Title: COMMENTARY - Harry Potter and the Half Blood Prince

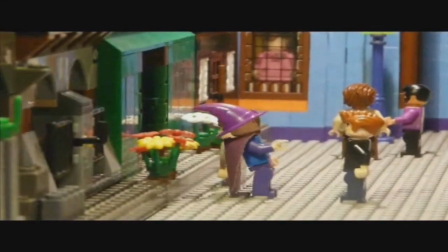0:03 Hello guys, Gatus13 here, doing my first ever commentary on one of my videos,
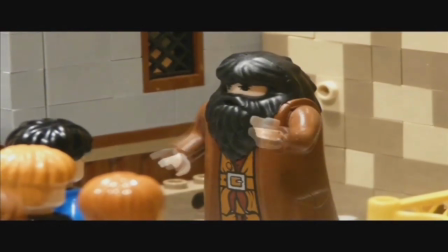0:10 and to start with, we're going to do LEGO Harry Potter and the Half-Blood Prince Part 4.
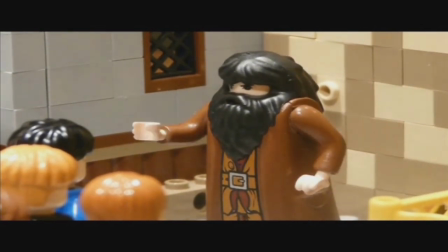0:15 So, before I am actually beginning this real commentary, I like to say a few things.
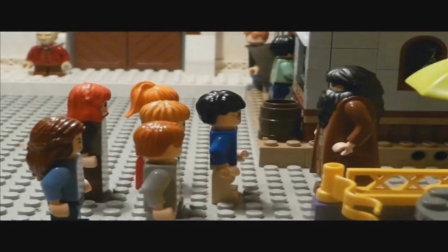0:21 In this commentary, I'm going to talk about the set design, all the minifigure characters,
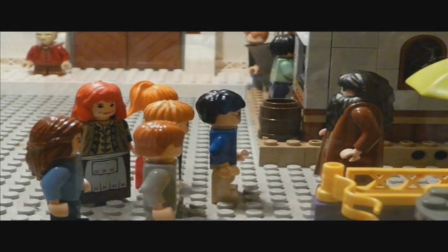0:28 costumes, the animation, but also about the voice actors,
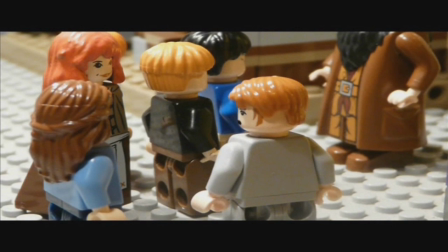0:31 and I'm going to answer some frequently asked questions that I read on the original video.
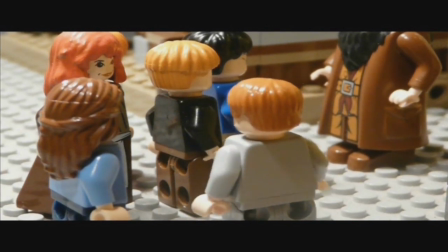0:37 So, here we are in Diagon Alley, which is the biggest set I've ever made.
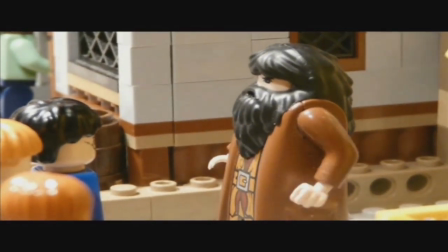0:43 It is a huge one. We have at least 20 shops.
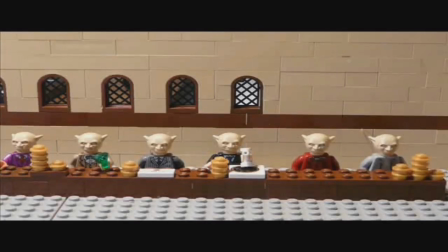0:49 All the buildings have some insides, or at least some decorating in it. And it was just a huge project, and if you're interested, you could read,
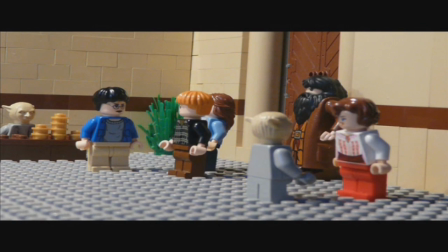0:59 I actually wrote an article about it on the forum Eurobricks, so if you're interested, I'll make a link right now on this video,
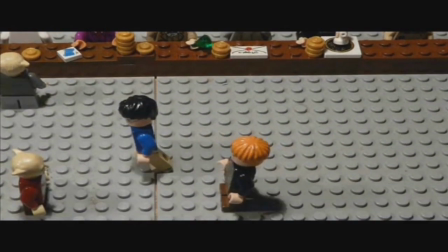1:08 so you can actually check it out. So now we arrived at Gringotts. Gringotts was kind of easy to grab.
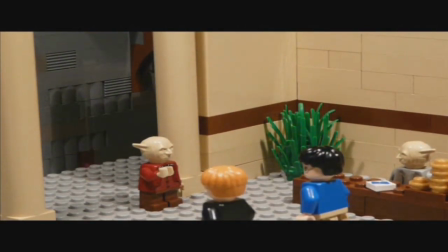1:15 The whole is really of a simple design. I only have 2 goblins, and for those who wanted to know, I all did it with masking.
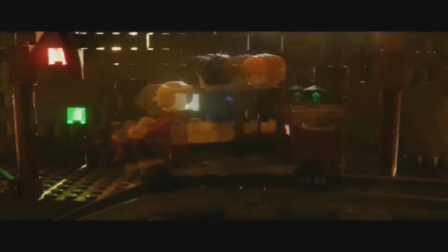1:23 I divided the screen into multiple shots, and I just put it all together.
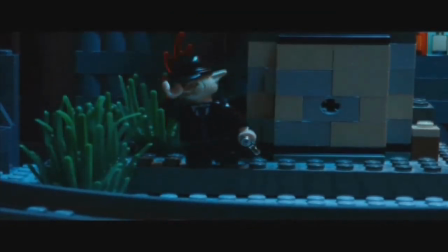1:30 Now we're going underground. I made at least, what would it be, 15 sets or something, different ones,
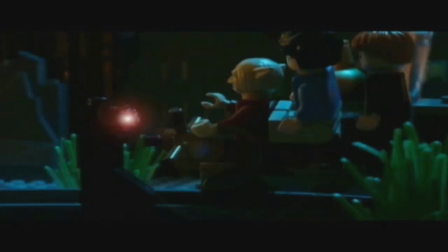1:39 to have a big and huge underground feeling.
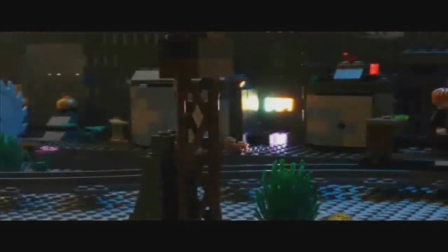1:45 The lightning was really hot, and the effect is definitely worth it.
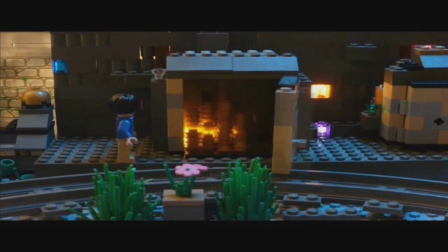1:51 I put a simple lamp between and behind the
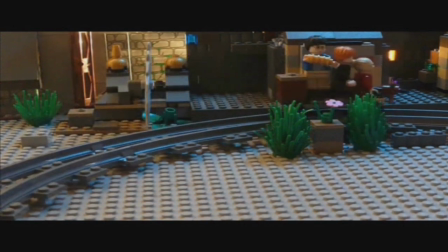1:56 walls so that you had some transparent bricks and the light would be reflected in them.
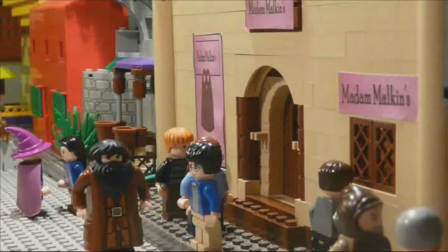2:00 That was really a great thing to do, and it was really nice to see that effect actually come true in this movie.
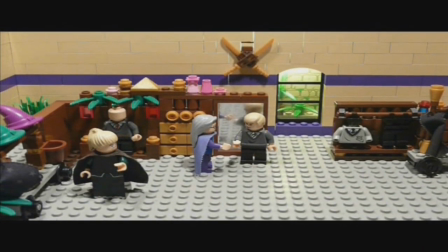2:07 We're going to Madame Malkin, which in the book was included, but it never appeared in the film, and I was actually a bit disappointed because it's a great scene.
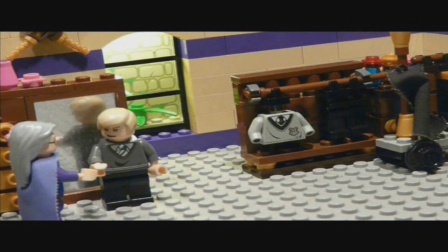2:15 Harry and Malfoy are arguing, and yes, I know they are not fighting,
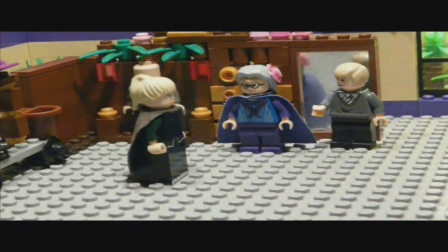2:22 but I know this scene has posed some problems to many of you, and I know it wasn't included in the book.
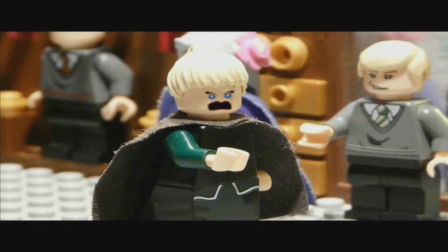2:30 Thank you.
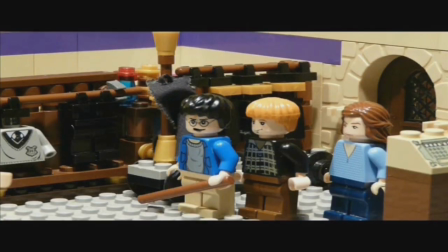2:31 It wasn't in the movie, I know that too, and my idea of doing this scene came when I was writing my script,
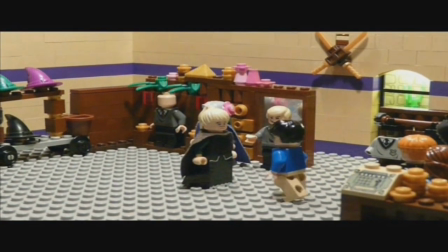2:40 because I'm following the book, yes, and I'm following some things of the movie that I think are worth being followed, but I am also trying to do my own interpretation and my own version of the book,
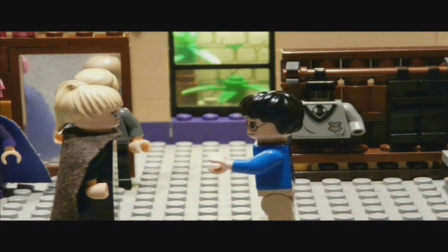2:54 and I'm not going to follow the book letter by letter.
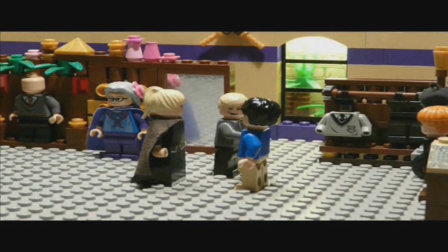2:58 I'll have some differences, and my videos, this is not the last video that will contain some difference between the book and the movie.
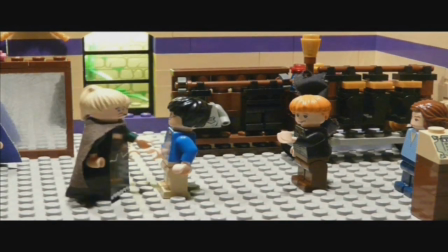3:05 There will some things I will take out, some things I will add, or some things I will slightly change.
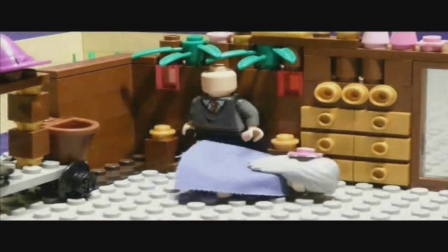3:10 This scene was one thing I changed, and it's not only because I wanted to have some
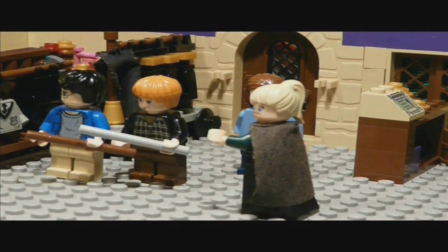3:19 violence in it, of course some action is always good, especially in the beginning of Harry Potter books,
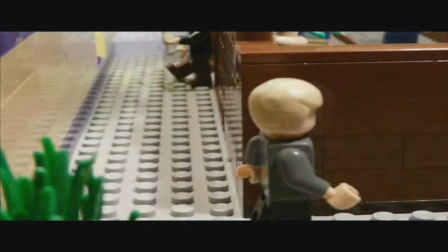3:24 which have always a lot of talking. So yeah, I know there is a lot of talk in the Harry Potter book, so I wanted to spice it up a bit, and maybe it isn't in the book, but
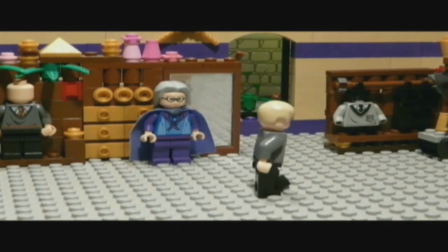3:35 I didn't make this scene just to give you some free and violence that I wanted to show you.
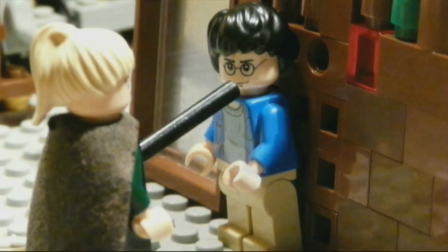3:42 This scene is not useless. It's not to give you only some fun.
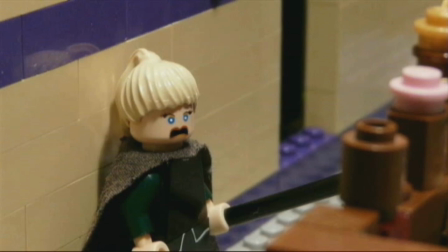3:47 In this scene, you can easily see how much Narcissa Malfoy would give up for her son.
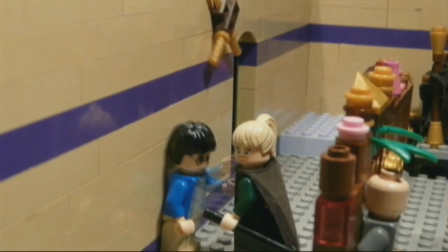3:53 She's fighting Harry Potter, and she knows the consequences. If she ever hurt Harry, she would have to pay for it, and she knows it.
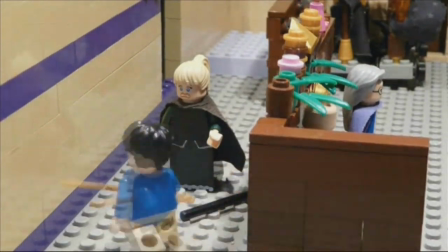4:01 Okay, this sword fight might be a bit overacted, but it was more used as a comic relief.
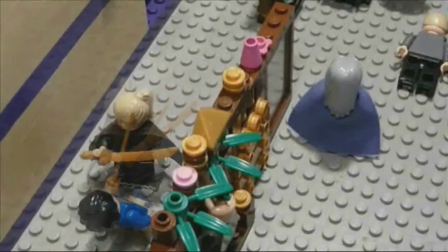4:06 I never intended to actually, make a whole bunch of things happening.